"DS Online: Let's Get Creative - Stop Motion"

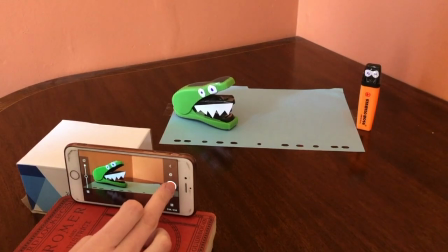[8:18]
So I've put him just out of shot, he's not in the camera. But what I'm going to do is I'm going to turn the crocodile back a bit.
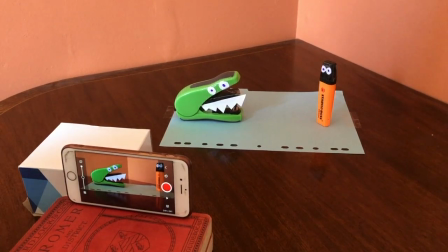[8:30]
What I'm going to do now is the crocodile wants to eat the pen but he doesn't want the pen to see
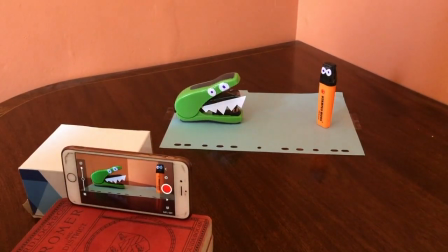[8:36]
him so he's going to walk out of the picture until the pen gets a bit closer
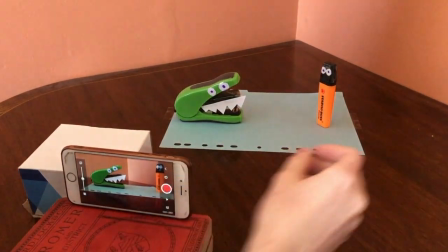[8:43]
and then he's going to come back in like a surprise. So whilst the pen is moving forward the crocodile is going to go back.
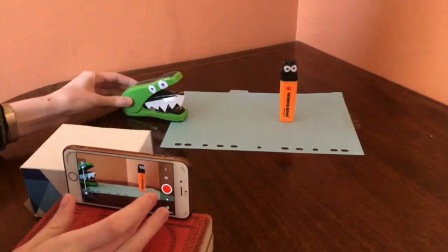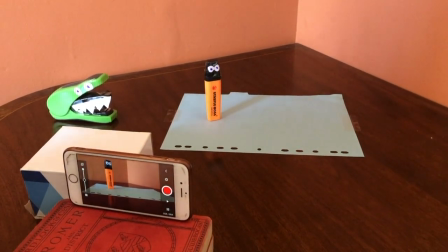[8:59]
So the pen is having a nice walk. Maybe it's a nice sunny day and he's just enjoying his free time.
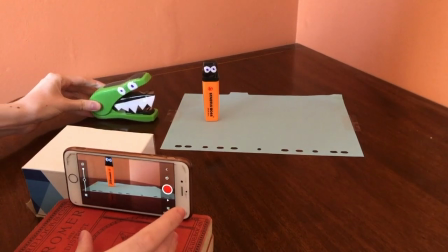[9:06]
But then our crocodile is going to sneak back in. So we can see on the edge of the screen he's just coming back in.
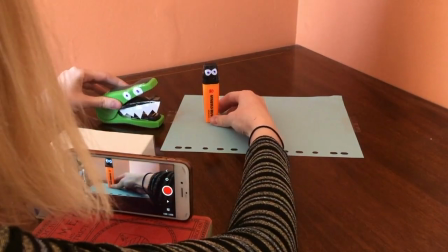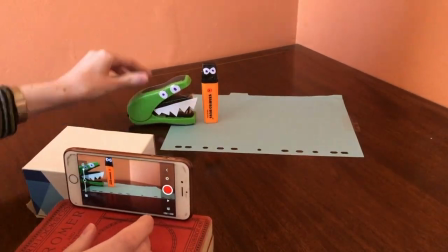[9:20]
And the pen hasn't seen him yet. This is the moment where the pen is going to see the crocodile.
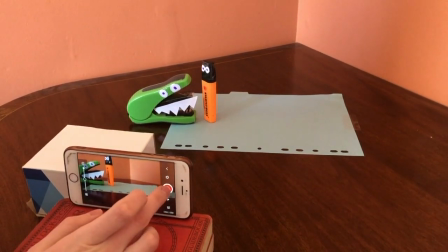[9:30]
So it's going to be like a dramatic pause so I'm going to take quite a few photos to make the time longer.
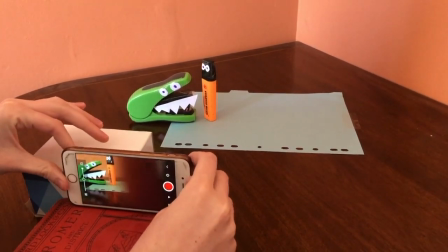[9:39]
Sometimes your camera might move so just move it back where it was.
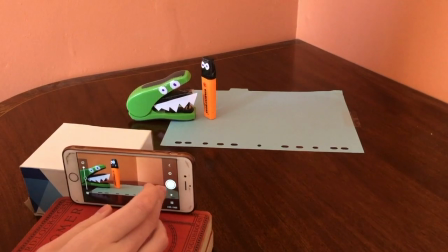[9:45]
And maybe the pen is going to faint because he's so shocked.
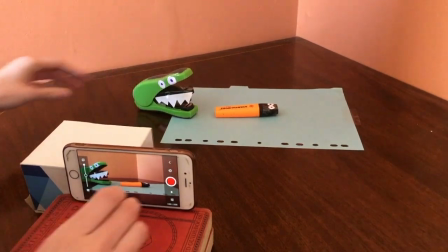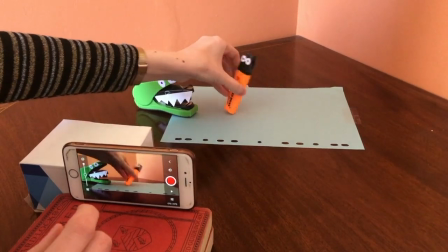[9:56]
But then he quickly gets back up and
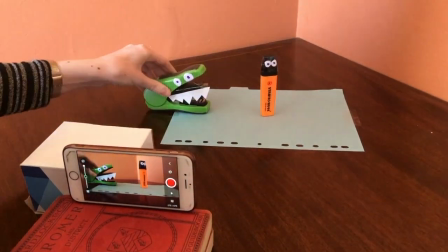[10:03]
now the pen is going to run away, remembering to do lots of small movements.
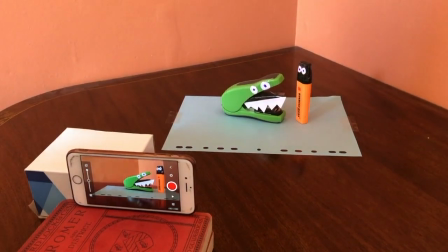[10:13]
And just as the pen is about to be eaten,
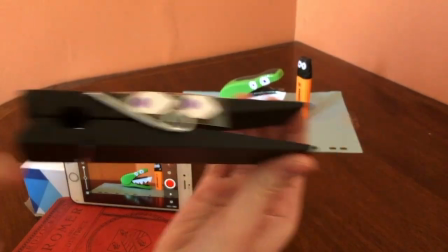[10:16]
our third character, the friendly crocodile, is going to come and save him.
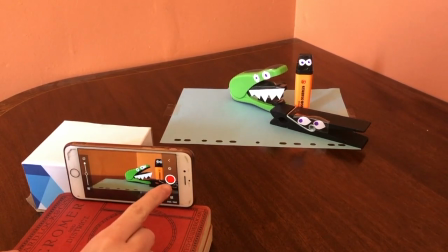[10:27]
As you can probably just see, the crocodile, the second crocodile, isn't quite all in my camera yet,
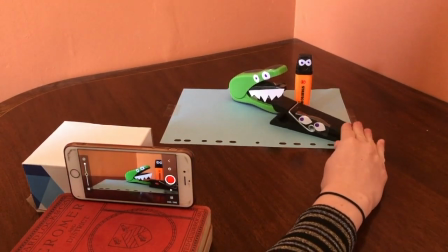[10:35]
so it does mean that I can snap his mouth without my hand being in the photo so that's what I'm going to do.
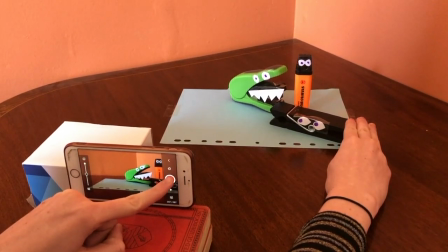[10:45]
I'm going to move his mouth open very slowly and
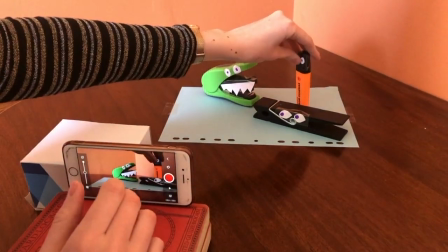[10:53]
he's going to chase him away and the pen is now just watching and
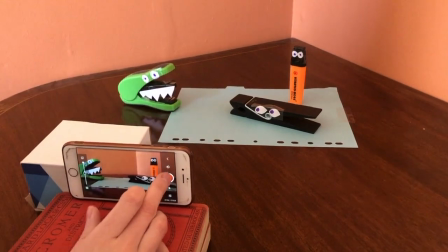[11:04]
the crocodile will continue to run away and the pen is going to go for another little walk.
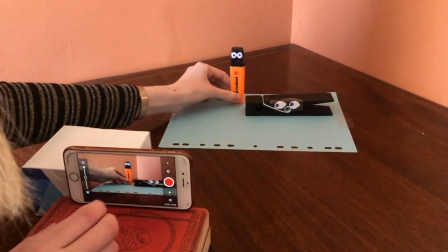[11:14]
Okay so the crocodile is now out of the animation we're going to create an ending
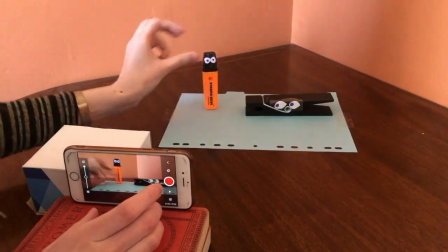[11:19]
where the pen and the crocodile are going to celebrate that they're both alive.
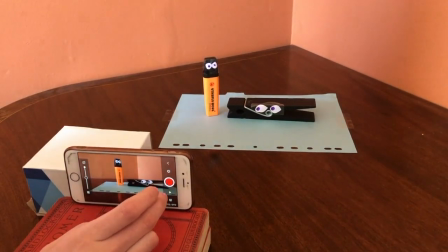[11:27]
So I've got them into the centre of the picture and I'm just going to make them wobble,
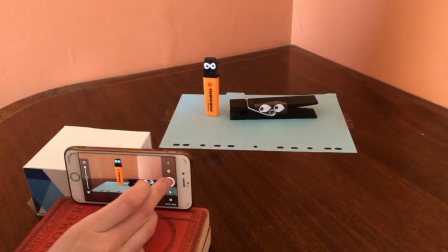[11:33]
move around a little bit because when you put all of the photos together it will look like they're dancing.
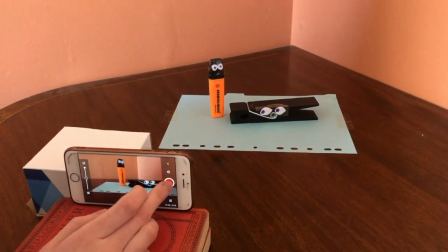[11:43]
Remembering to try and take as many photos as you can and
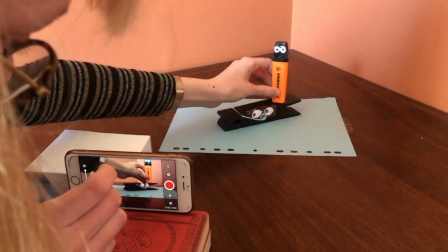[11:50]
maybe at the end the pen we'll celebrate and jump onto the
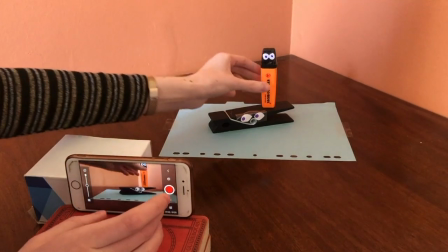[11:57]
other crocodile and then jump off again and